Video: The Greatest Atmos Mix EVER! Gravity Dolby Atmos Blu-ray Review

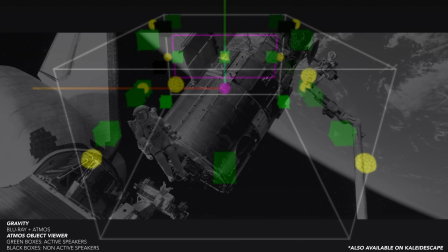251s
You got Houston in the back. We've got Ed Harris's character floating right in the top middle right side of the room here right now.
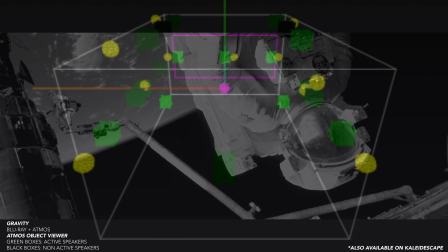258s
And you can see in the upper speakers where it's kind of flashing on and off, that's where the voices are actually going.
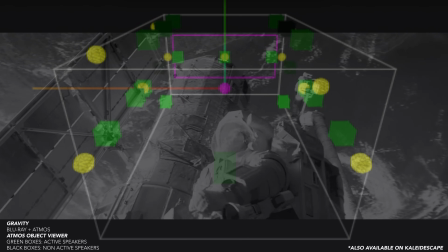264s
Now this whole section here, you've got all the different characters on screen.
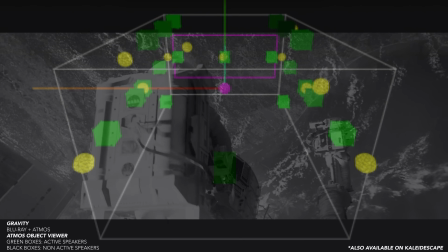268s
As the camera's panning, their voices while they're talking, they're moving throughout the front right.
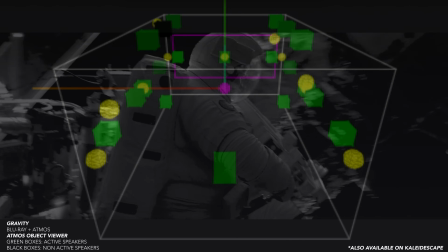273s
Bullock's character goes to the back. You got the radio guys from Houston in the back speakers kind of floating overhead.
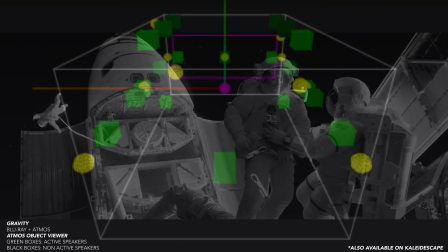280s
They're kind of pinging back and forth in the soundstage. Dude gets hit by one of the pieces of debris.
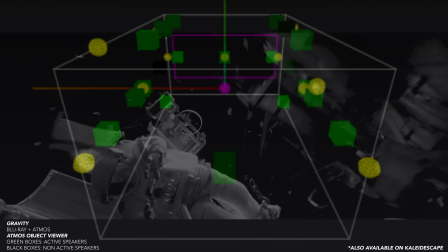285s
You can actually hear it as it went through. It was like, shoo, hits the guy.
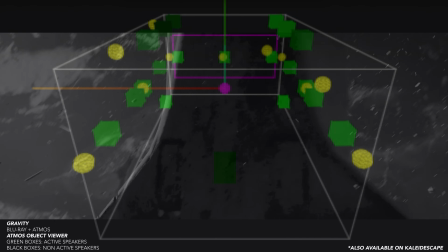290s
And all this is all trackable in the Atmos viewer. How you can see all the kind of effects just like floating and circling around the entire room.
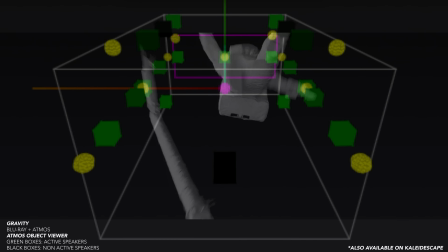297s
The cool thing in this scene is here, because she is circling around the room at a pretty fast clip, You can hear Clooney's voice kind of circle between the back and front of the room,
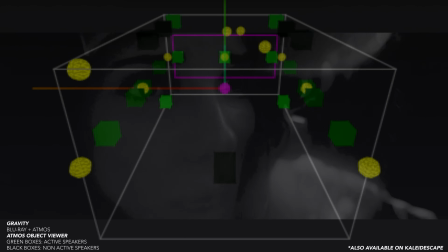306s
just going back and forth. Here we've got a bunch of musical effects kind of just zipping through the top channels right now.
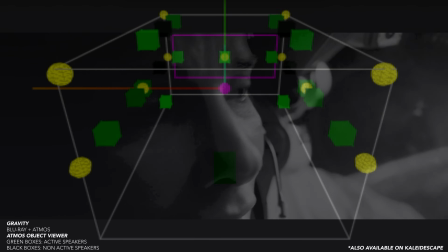311s
But this upcoming shot right here is one of the coolest sounding scenes that I've heard in Atmos, where the camera pans inside of her helmet.
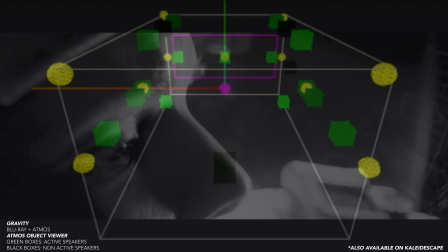318s
It kind of places you inside the helmet so you can hear her breathing, kind of like it's you inside the helmet.
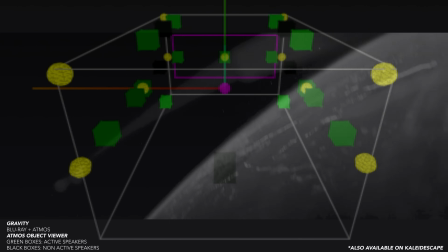324s
You're looking at this at her perspective.
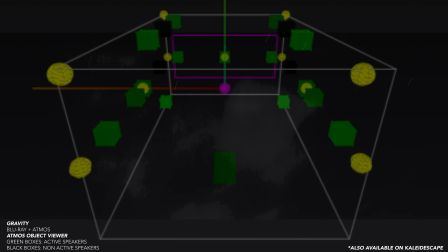326s
The only other movie that I've seen do this, I think, was at the beginning of Power Rangers, where you're inside, I think, Zordon's helmet.
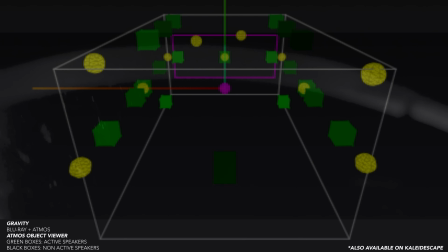334s
So it's kind of the same sensation here. So her voice is actually coming from the top channels, kind of like her voice is in your head.
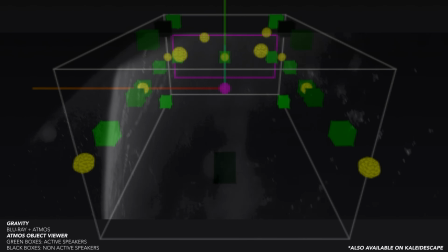340s
And then you kind of have that feeling, kind of a claustrophobic feeling of being inside this helmet, which is really cool.
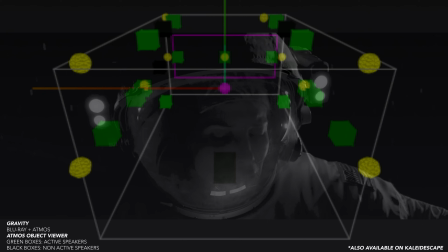346s
And if you couldn't tell by now, I mean, this is a very active, it's a very dynamic Atmos mix.
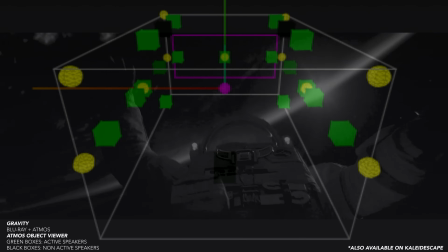352s
Every single one of these speakers is lit up.
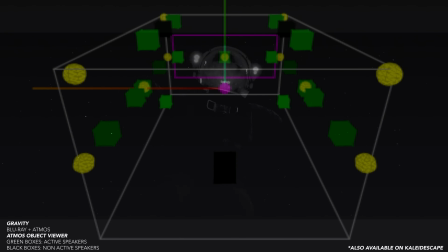355s
So if you were wondering if you should do 4 channels, 4 height channels, or 6 height channels, maybe more, I mean, this here has every single one of my speakers lit up. All 6 channels are lit up. You can see objects that are floating throughout the entire soundstage. My center surround speaker was even lit up. The second set of surround speakers are lit up.
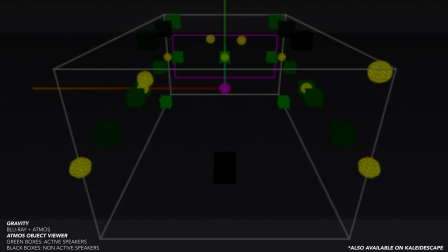374s
Everything is happening in this mix. This is top tier Atmos mix. Now, this movie came out in 2013. It is now 2024, and it's still in my top 10 best Atmos mixes of all time. If you want something that has huge dynamic peaks that'll give your subwoofer a serious workout, I mean, you got the beginning, the first few seconds of the movie will give you that alone. If you want to check the timbre matching on all of your speakers and see how well your system is calibrated and if your speakers sound like each other, this movie is great as well because, you know, just like in the demo, you can hear all the various voices of all the characters circle through every single one of the speakers. I mean, you can track that in the Atmos viewer, and if your system is calibrated and spaced out nicely, you should just get a nice seamless blend of vocals and dialogue going through the entire soundstage. So this movie is great for that as well. The only thing that's really missing is, you know, maybe a 4K version would be nice. Although if you do have the 3D version and you pick this movie up on Amazon for about 16 bucks, you have a 3D display, my recommendation is to strip the video from the 3D version, strip the audio from your $16 Blu-ray, put them together, and you have the definitive version of Gravity. 3D with Atmos is the absolute best version. This movie was meant to be seen in 3D. But anyways, that's just my thoughts on Gravity, on the Gravity Atmos mix, and also on the 3D, you know, visuals as well. 10 out of 10 for me. 10 for 3D video if you have that. 10 for the Atmos mix. Question is for you guys, have you heard it? Did you pick up the new re-release of Gravity on Blu-ray, or are you holding out for the 4K, the inevitable 4K version with Atmos? Leave your thoughts down below and let me know. Now, if you do want to pick up this movie, I'll leave some links for it down below in this video's description.
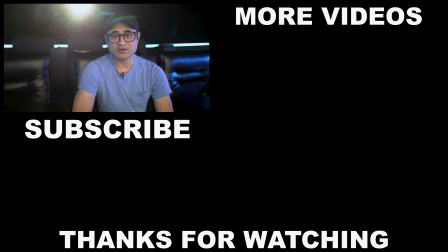482s
Like the video if you found it useful, and subscribe if you haven't already. And I'll see you again in the next video.